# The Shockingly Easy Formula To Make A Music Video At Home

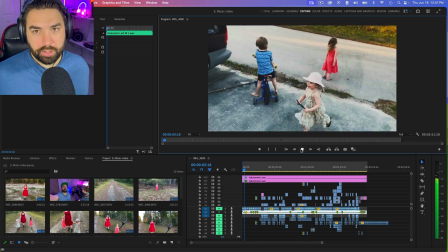So this is before we went on the walk. So getting ready to start the walk.
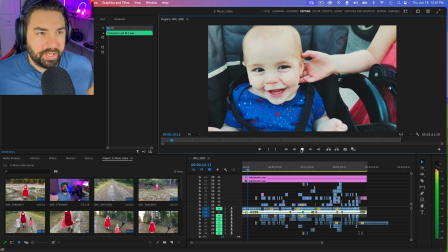Putting our son in the stroller.
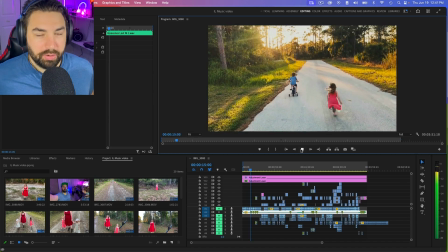And then going on a walk down the street.
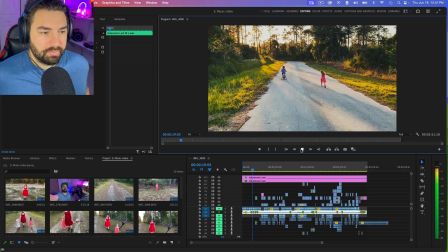And then
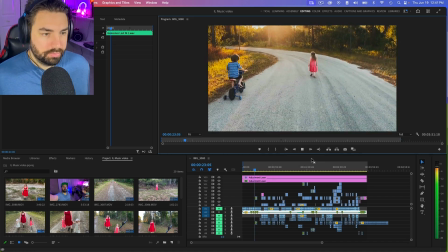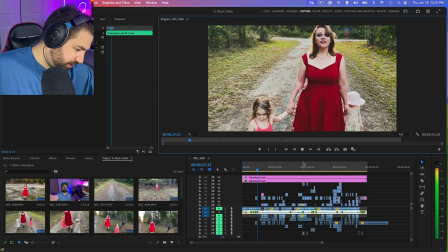so this one's lip syncing and walking.
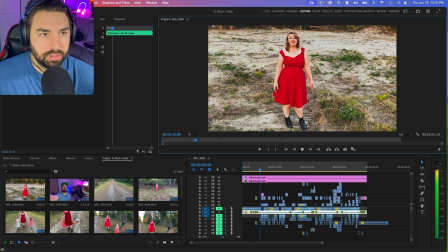And there's a location, there's another location, so it's just a couple different locations.
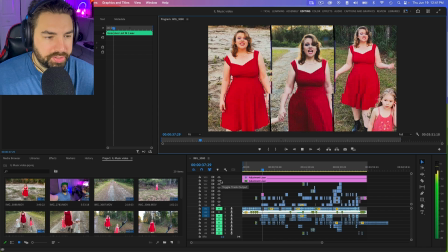And then you can see it, I put some adjustment layers on here.
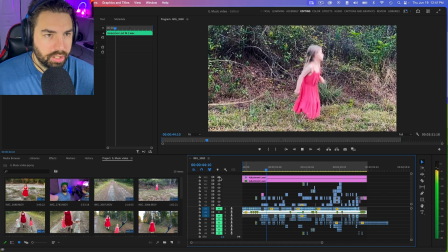So one was like a coloring, like just a preset I used for like make it more cinematic.
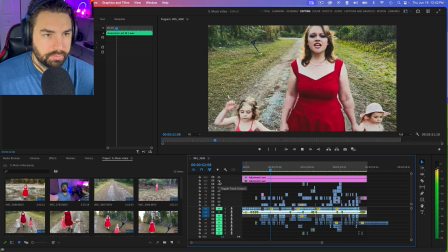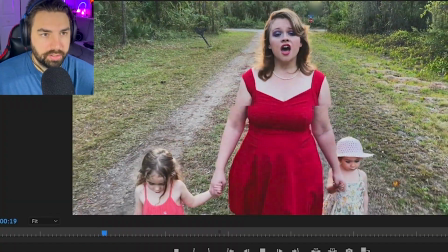And okay, yeah. So this is one's just like a VHS effect I added. So here's the VHS effect, and then just some lighting effects here.
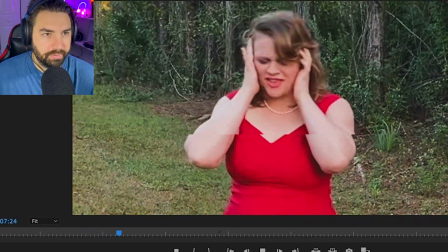So it's on, off. This makes it look a little bit more dramatic.
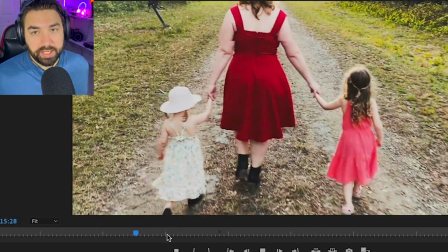And so there and there, I added 3 different locations all together because there was like some background vocals there.
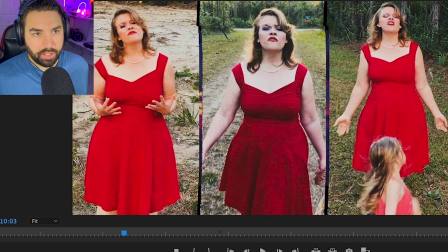She had different layers like harmonies, so that's why I put all 3 together there.
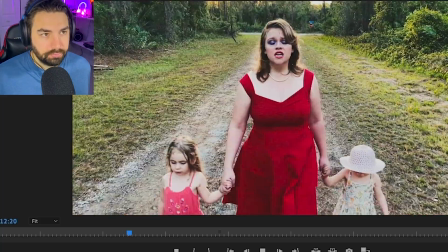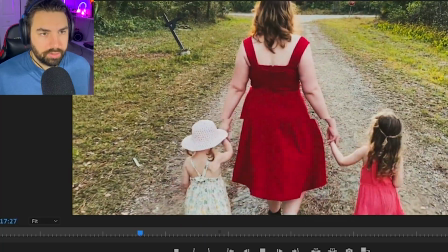Some B-roll.
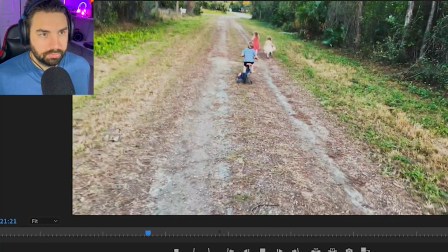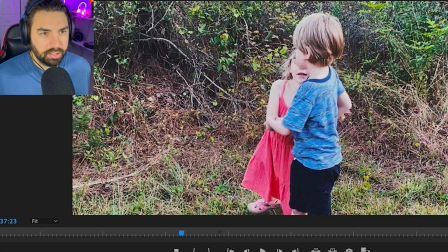So you can kind of see, then there's different locations, kids dancing. And they were actually just dancing to the music, and the music playing in the background.
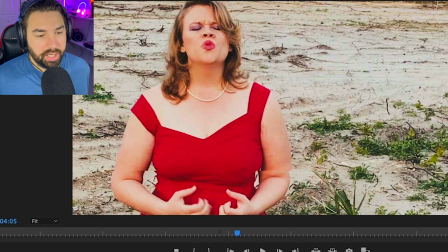And then we had the cool part here where we had our daughter sing. And I just recorded that in the studio when we were recording her.
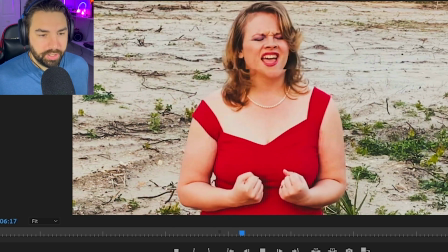So we could have that. That's pretty cool.
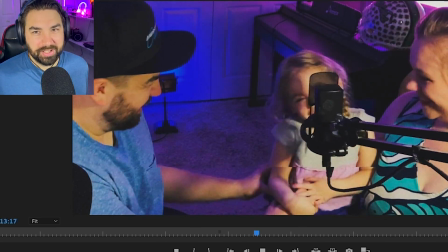And tickled her to get her to laugh.
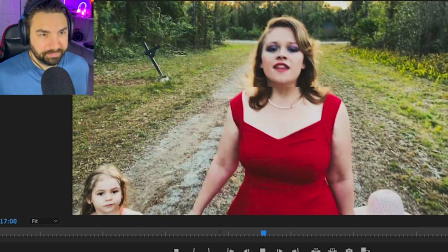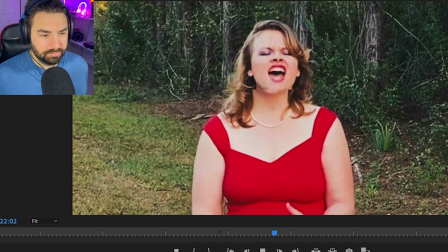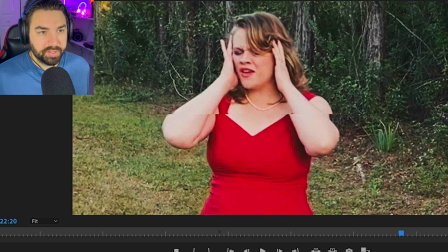Locations there, pretty simple, really easy to do. We probably record this in like an hour and then edit it together in about a half hour, so pretty simple.
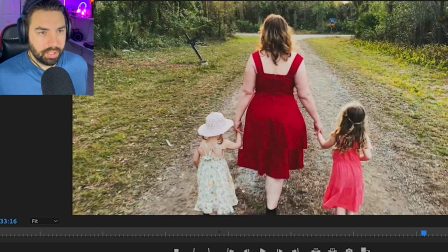And there's me making a little cameo appearance and some singing background vocals.
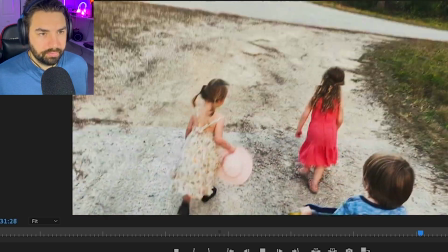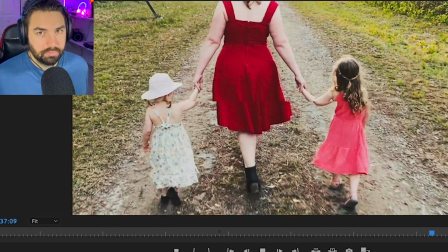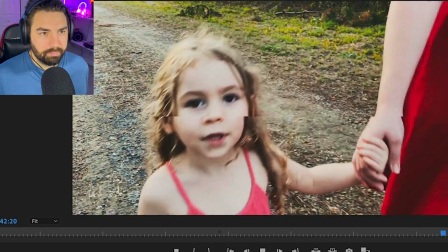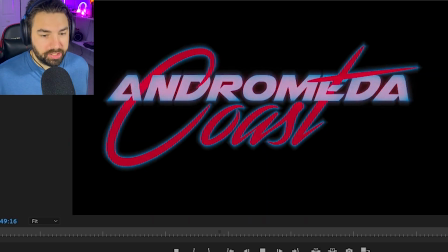And then just have our logo at the end, and that's pretty much it. So really simple, really easy to make music video. Now some other tips for when you are recording your footage. It's a good idea to shoot at golden hour, so that's like an hour before sunset or an hour after sunrise, because that's how we get the really good lighting in that video. So shooting at golden hour is a great tip, so things just look nice and amazing. Again, just find some kind of interesting background just around you. Like this, we just went on a family walk. This is just around us, and we found some interesting backgrounds. Record your lip syncing in 2 to 3 locations, and then record some B-roll to go in between the lyrics. If you have any questions, be sure to let me know in the comments below. And if you found this video helpful, go ahead and hit that like button. And don't forget to grab my free Spotify Secrets guide in the description below. This will help you grow your streams and actually start making money from Spotify.
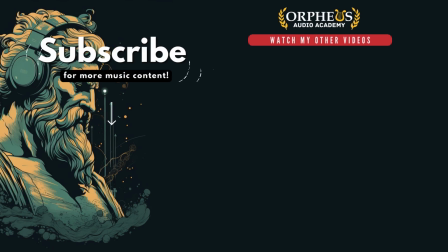With that, if you want more amazing, simple, and 0 budget music video ideas, then click the video on the screen right now, and that will take you to a video I did in the past where I just gave you some examples of really easy 0 budget music video ideas. If you don't like this one in this video, this will give you more really cool ideas. See you over there.